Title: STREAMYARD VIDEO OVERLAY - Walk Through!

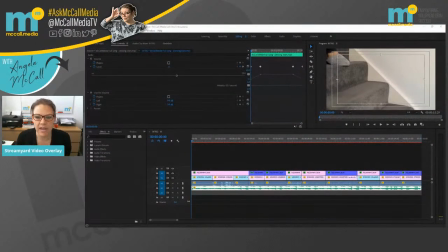4:17 Okay, so what you have just seen there, obviously, is the 16 second clip again in full. But what we're going to do now is to just sort of break that down and show you what else is going on. So the second line up from the bottom, this one here, now I can't click on this quite so well because it's actually segmented into lots of different sections.
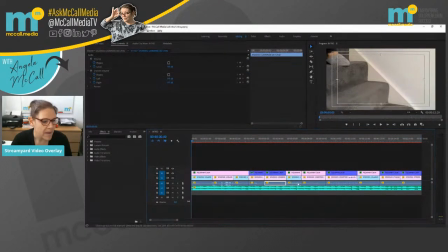4:33 As you see my mouse cursor clicking along, each of these are different frames or segmented files and video clips that I've basically put together. And what I have done is I've actually turned up the volume pretty much to max so that you've got that clanking sound of the cutlery and the cups
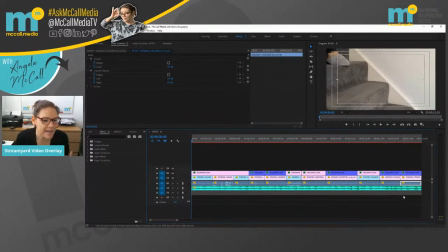4:53 banging together, as it were. So that's basically the actual audio that comes in the file itself. And then what we've got on the second and the top row is basically the video footage. Now, if I click off this again and click here, what you've got in this clip here, this is me walking down the stairs.
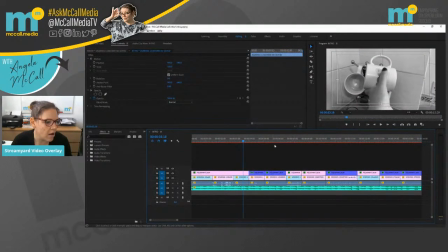5:11 This one's me picking up the cup. Then I have, it's taking a second to catch up with me. There we go. I'm picking up the coffee. I'm putting the coffee in the cup and so on and so on and so on. Now, what you've got going on here is essentially
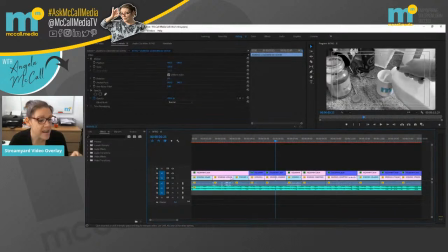5:27 one and a half type second gaps, frames with regards to how the video footage is shown. Now, what I've actually had to do in order to speed the video bit up quite quickly and keep it inside the 16 seconds and also not obviously bore the pants off you guys watching me make a cup of coffee,
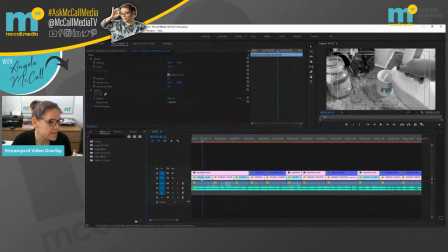5:44 but I wanted to do something to show you as an intro. If we click on this very first clip, what I've noticed is where I walked down the stairs originally, I'll see if it's going to play because I've got a lot of things going along on. Right.
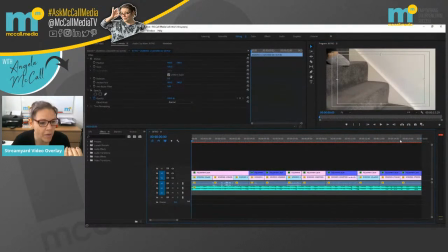5:58 When I walk down the stairs in that first clip, I walk quite slowly. But when I have got this last clip, when I walk, oh no, that's not the right one. It's this one. Let me just make sure I've got the right one. Yeah, there we go.
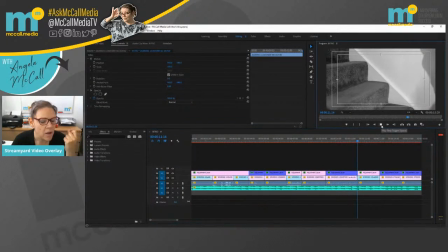6:12 When I walk back up, even though the frames are the same size, what I've done is I've actually speeded up and I look like I walk a lot quicker.
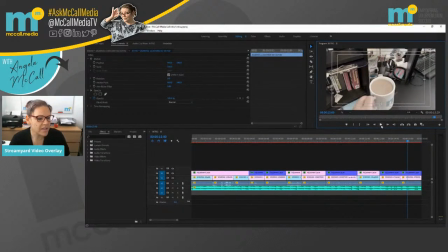6:20 So I've speeded up the frame there. So I just thought I would show you that as a little behind the scenes as well. So basically, you think Benny Hill Show, that obviously shows you my age. But when they speed up the clips and put funny music in it and people are running around like crazy little chickens, that's essentially the technique that's been used there.
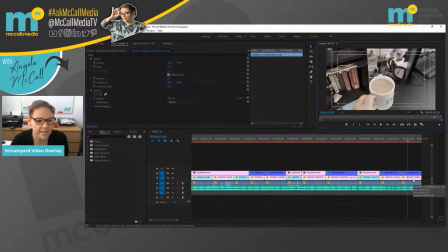6:38 And I've used it in a couple of the frames just to be able to speed and condense the actual footage that I wanted into a 16 second count. Now, this very top layer, this is where things get a little bit funky on the visual effects,
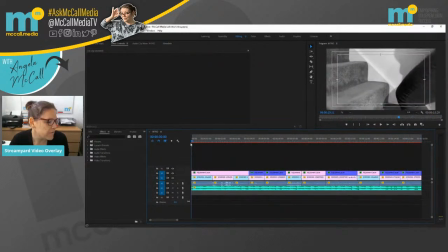6:50 because if you actually look through my video, it's basically, it starts off color.
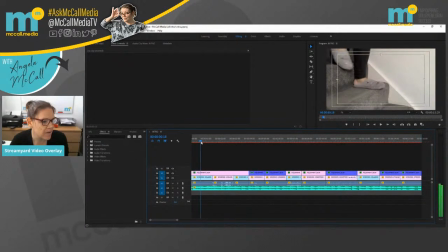6:59 Starts off color. And as I walk down the stairs, watch my feet, it actually changes to a black and white grayscale. And the reason I've done that is because when I get to the points where I'm picking up my logo and things like that, let's have a look on the cup, there we go, I've managed to spot color the logo.
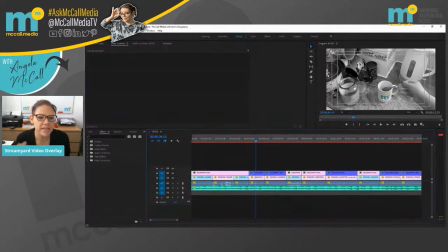7:16 And the reason I've done that is obviously because it's about my brand, it's about me vlogging, it's about me doing my daily lives, and I'm a girl that likes my coffee, what can I say? So I thought actually using my coffee cup makes it a little bit quirky, gives me a little bit of a brand presence, and actually why don't I turn that color. So I've actually got a spot color now, believe it or not.
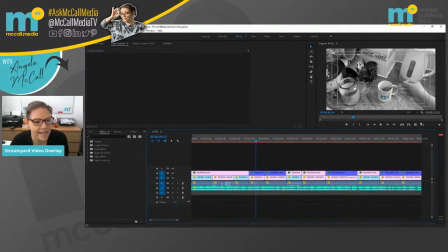7:33 In this particular frame, because this frame is actually static, as in the cup is not moving about, this was a real quick one to do. But in the cup where it's like walking up the stairs or the camera's moving, let me have a look, where are we? Walking up the stairs, I think it's this one here.
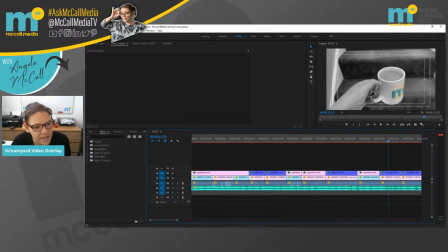7:50 When I'm walking up the stairs, if you look carefully, there's actually quite a lot of colour going on around, but it's not just the logo. And that's purely because I had to make a sort of a customized shape, as it were, in order to circle my logo.
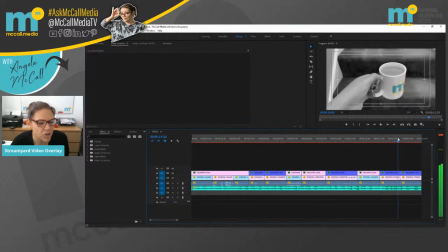8:08 And as I'm walking up and down the stairs, obviously my cup is moving about and I've had to try and get that mask overlay to follow my logo. And I'm not too bad. It's one of those things that is it's a little thing that you have to play with a little bit. And I didn't want to spend hours and hours.